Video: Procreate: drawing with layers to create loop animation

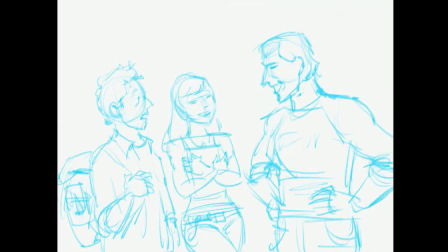0:03 Hello everyone and welcome back.
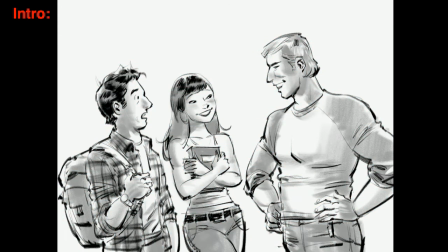0:05 In today's video we'll watch how I created this drawing in Procreate on an iPad Pro 9.7 inch.
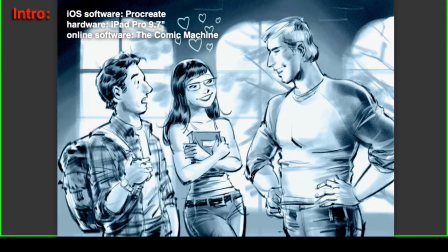0:14 Then we'll draw a image layer so we can create a rich media comic using the comic machine.
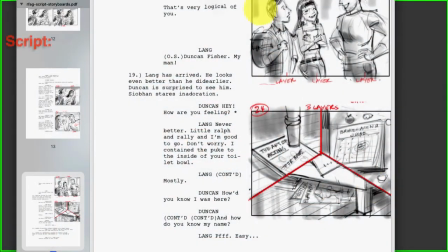0:22 To start off with, let's refer to the script.
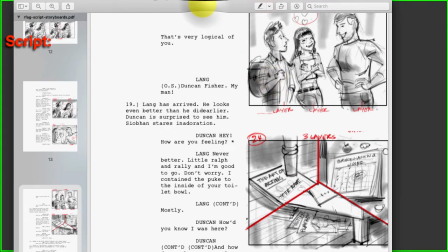0:27 In this script for the Roommate from Another Galaxy, we have a rough sketch that I did.
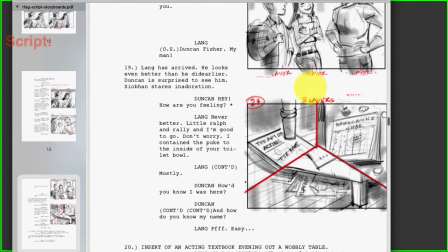0:33 It's a pretty small thumbnail, and the text that goes with it is actually started from here and ends there.
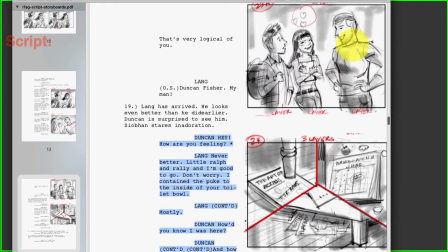0:42 So the this character says something, and then this character says something, and then back to this guy, and then back to him again.
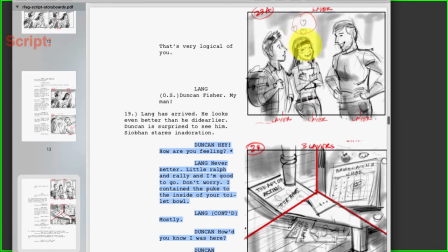0:52 We're gonna have limited animation. There's gonna be this girl here is infatuated with this handsome guy, so we're going to make little hearts above her head that are going to be animated.
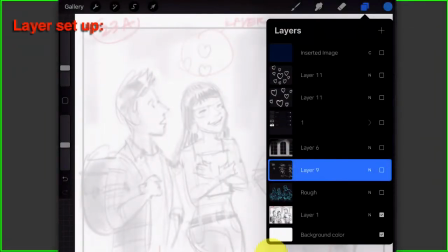1:04 So before we get into the time lapse of the drawing, let's look at the finished file in Procreate. I've turned off all layers and I'm going to turn them on one by one.
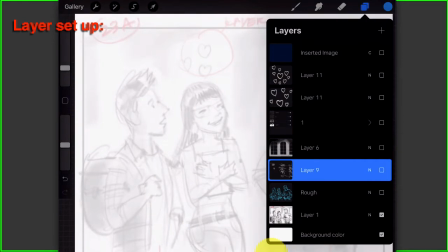1:17 At the bottom there is the rough thumbnail sketch of the from the script. Again, I could have done this in Procreate very easily. It just so happens I did in Photoshop originally.
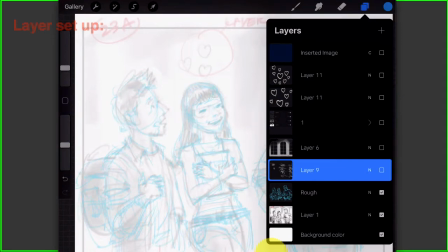1:35 On top of that, I did I'll
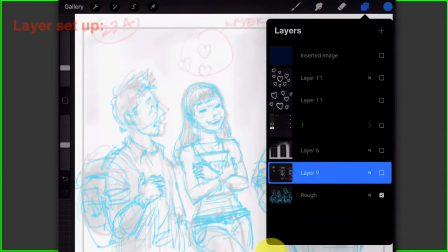1:41 turn it up more, is a more tighter rough of it, so that I have something more accurate to work with when I'm doing the final line. Number one here is a folder.
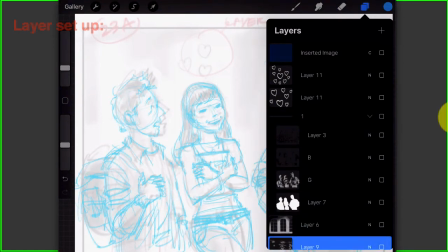1:58 Actually, I'm going to open that up, and layer 3 is actually, I'm going to turn this on.
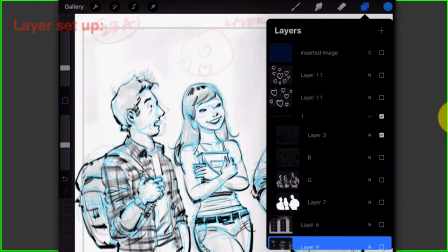2:06 Layer 3 is the line work. The white layer, layer 7 here,
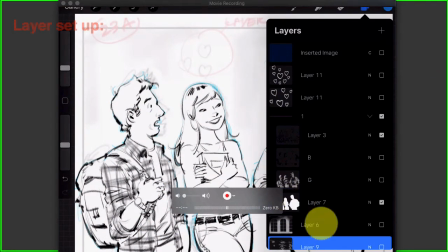2:15 is a white block out of the background. So basically it's just a solid white, so that I have a solid figure to work with.
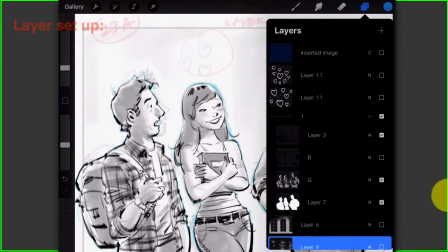2:28 On top of that is the gray layer, or just put G there. So this is the base shading.
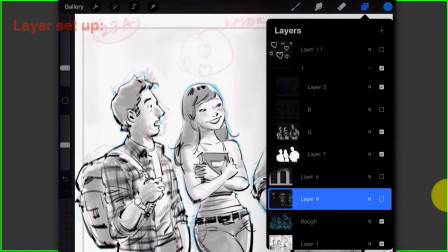2:37 I'm just going to turn off the palette there. And then on top of that I have a darker
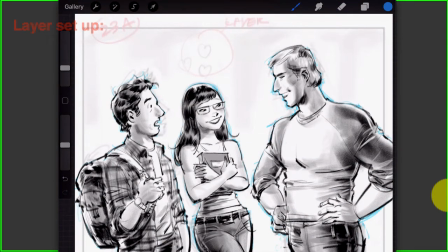2:47 defining shading, or core shadow, whatever you might call it.
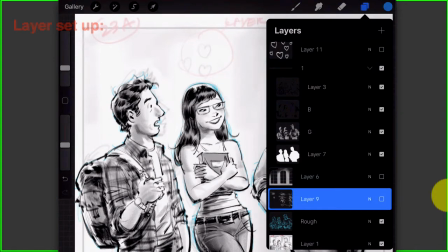2:52 It's basically just the darker values that give it definition.
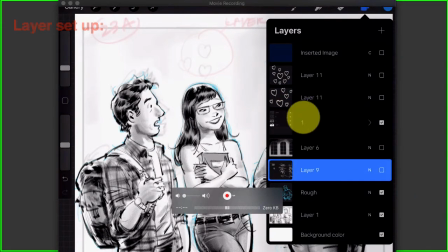2:58 Underneath this folder 1, I have
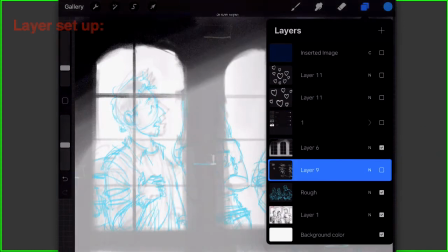3:03 just a rough, I'm going to turn off the rough here.
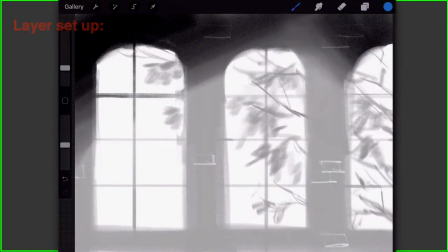3:08 It's just a rough out of focus sort of background, nondescript. You don't have to get too there's no line work, it's just shading, just so that it doesn't interfere with the foreground. And it's just the hallway of a university.
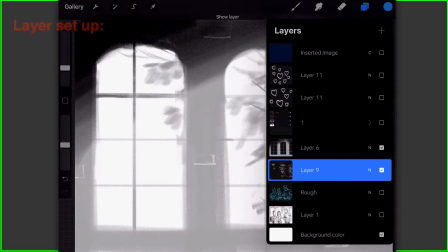3:24 One is the actual windows, and then the other one is the trees in the background.
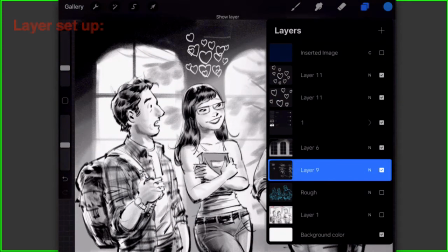3:34 And above all this is the hearts. No, there's 2 of them, so that we can alternate between the 2 to get you the animation.
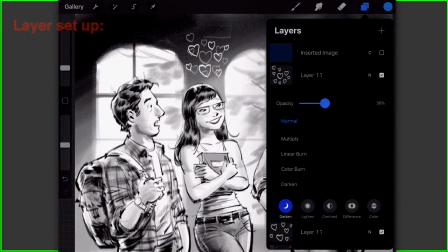3:42 But turn down the opacity on the top one, you'll see that
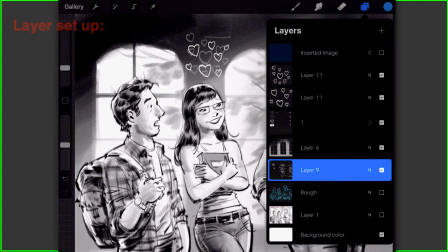3:47 it's just slightly out of phase, so that when they alternate, they look like they're flickering. And then above that I have a color layer filter. This is, if I open it up, it's just color.
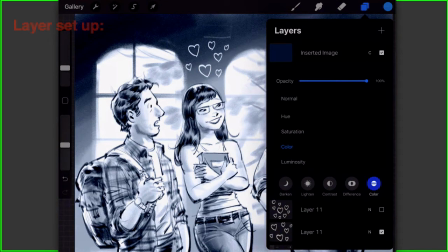4:02 Actually, under the color, as far as the color selection is I'm just using the color, and I put in basically a dark blue.
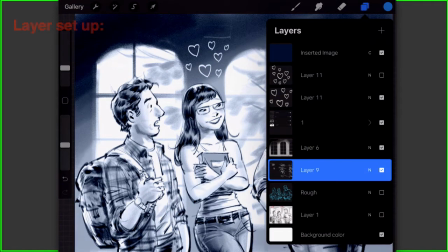4:15 And as far as the color layer, when the more black in that, the less color is actually imparted onto the image below it. So if you have a solid blue, it would be quite vivid.
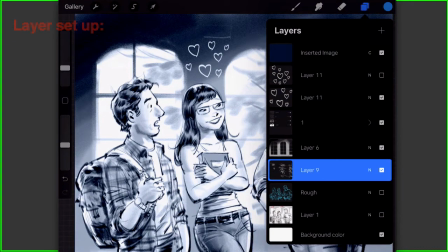4:29 I want it very subtle, so it'll be a bluish black that
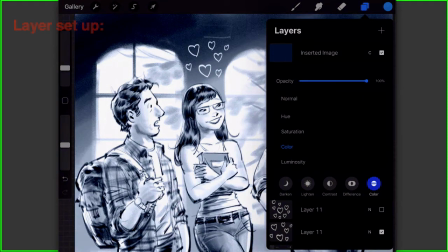4:36 I've now if I just convert that to a normal layer, you can see the color I'm using actually. Now, if that was a bright blue, then it would actually be it'd be too overpowering actually.
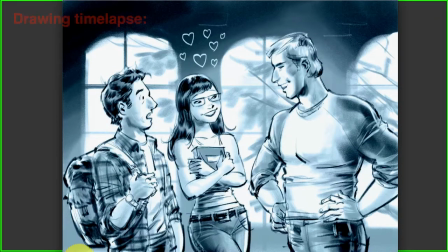4:54 So here's the time lapse of the actual drawing process.
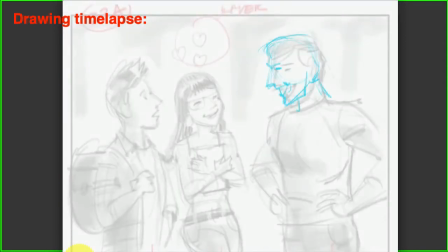5:01 Usually I start in on the head. So underneath is the rough thumbnail. So I'm doing a tighter rough in blue. Doing it blue so it differentiates between the gray underneath. As you see, I started in on the head first, and I'll just rewind that.
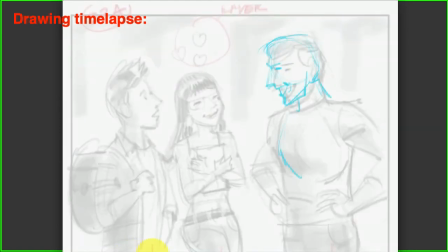5:21 You know, it's up to you how you like to start, but I usually do a circle for the skull part of the head, just like how you learn in drawing class.
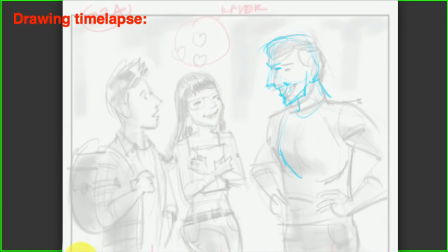5:34 Especially if you're doing three figures that have to be in sync as far as size to each other. Doing a circle would sort of give you a basis to start from.
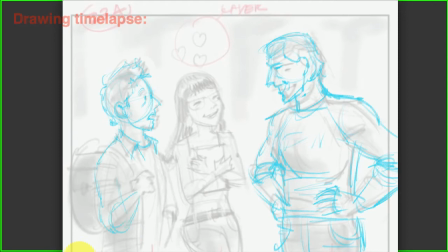5:49 And because you're drawing it digitally, I mean, you can draw it anywhere and then just shift it into place. You can see that I drew it too far forward and I drew it too big, so I wanted to make this guy overpoweringly handsome and big, so I made his head a little bit smaller in relation, and I did the same with the girl here.
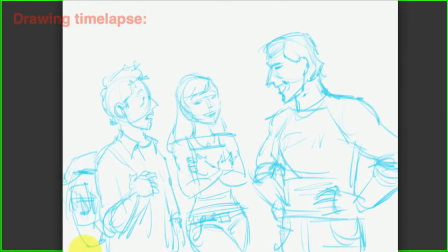6:11 So in the final, once you get to the outline of the figures and sort of resolved all the anatomical figures, you can turn off the thumbnail or just delete it.
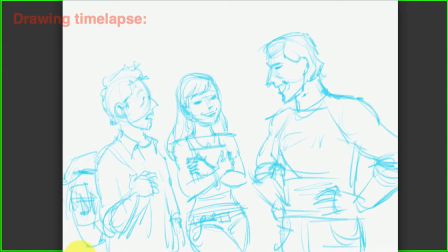6:31 So here you go in. When you're working on the blue line on the rough, you always have to, it'd be good to have an eraser, a very light eraser, so you can actually, once the line gets too messy,
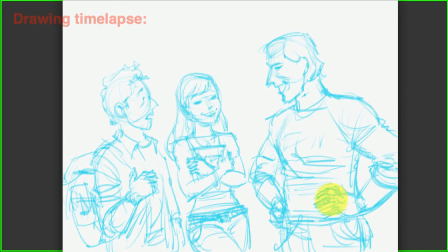6:48 you can bring down the line a bit, so you can actually refine it.
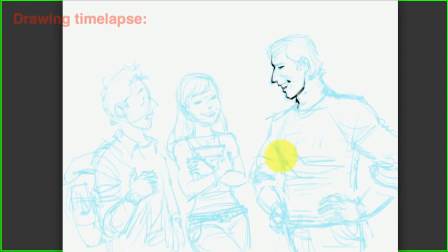6:57 So here, because I'm drawing it myself, I mean, if you're doing it the Marvel way, where you're actually handing it off to somebody, you probably want to do a tighter rough, but since I'm doing it myself, this level of roughness is good enough for me.
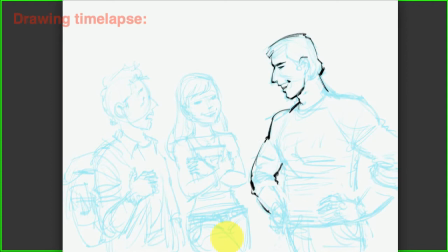7:14 I come from the advertising world, so it's a lot of it is seat of the pants type of thing, so you kind of wing it. And when you're doing it digitally, you have more freedom to wing it, just because it's more forgiving.
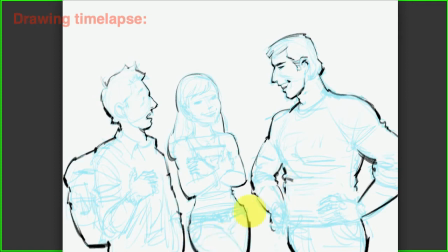7:27 You can actually erase it out completely. Here what I'm doing is I'm focusing on the outline first. I'm trying to get because there's so much there's like three people in this shot.
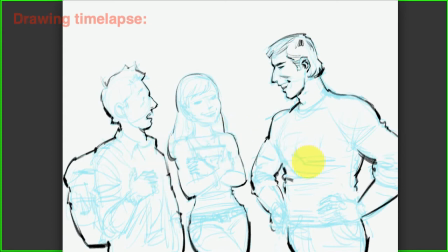7:42 I want to actually separate the three objects, so I'm doing a darker line to at first. I mean, you can totally do it afterwards, but at this point I'm not sure why I did it this way.
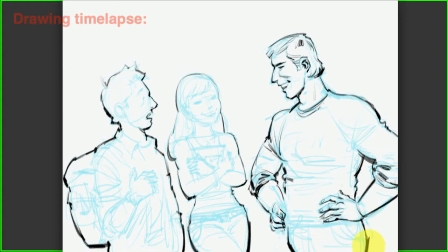7:59 And for the outline, I used a a larger brush, of course, and a darker brush with more opacity. Then I go in on the interior more lightly.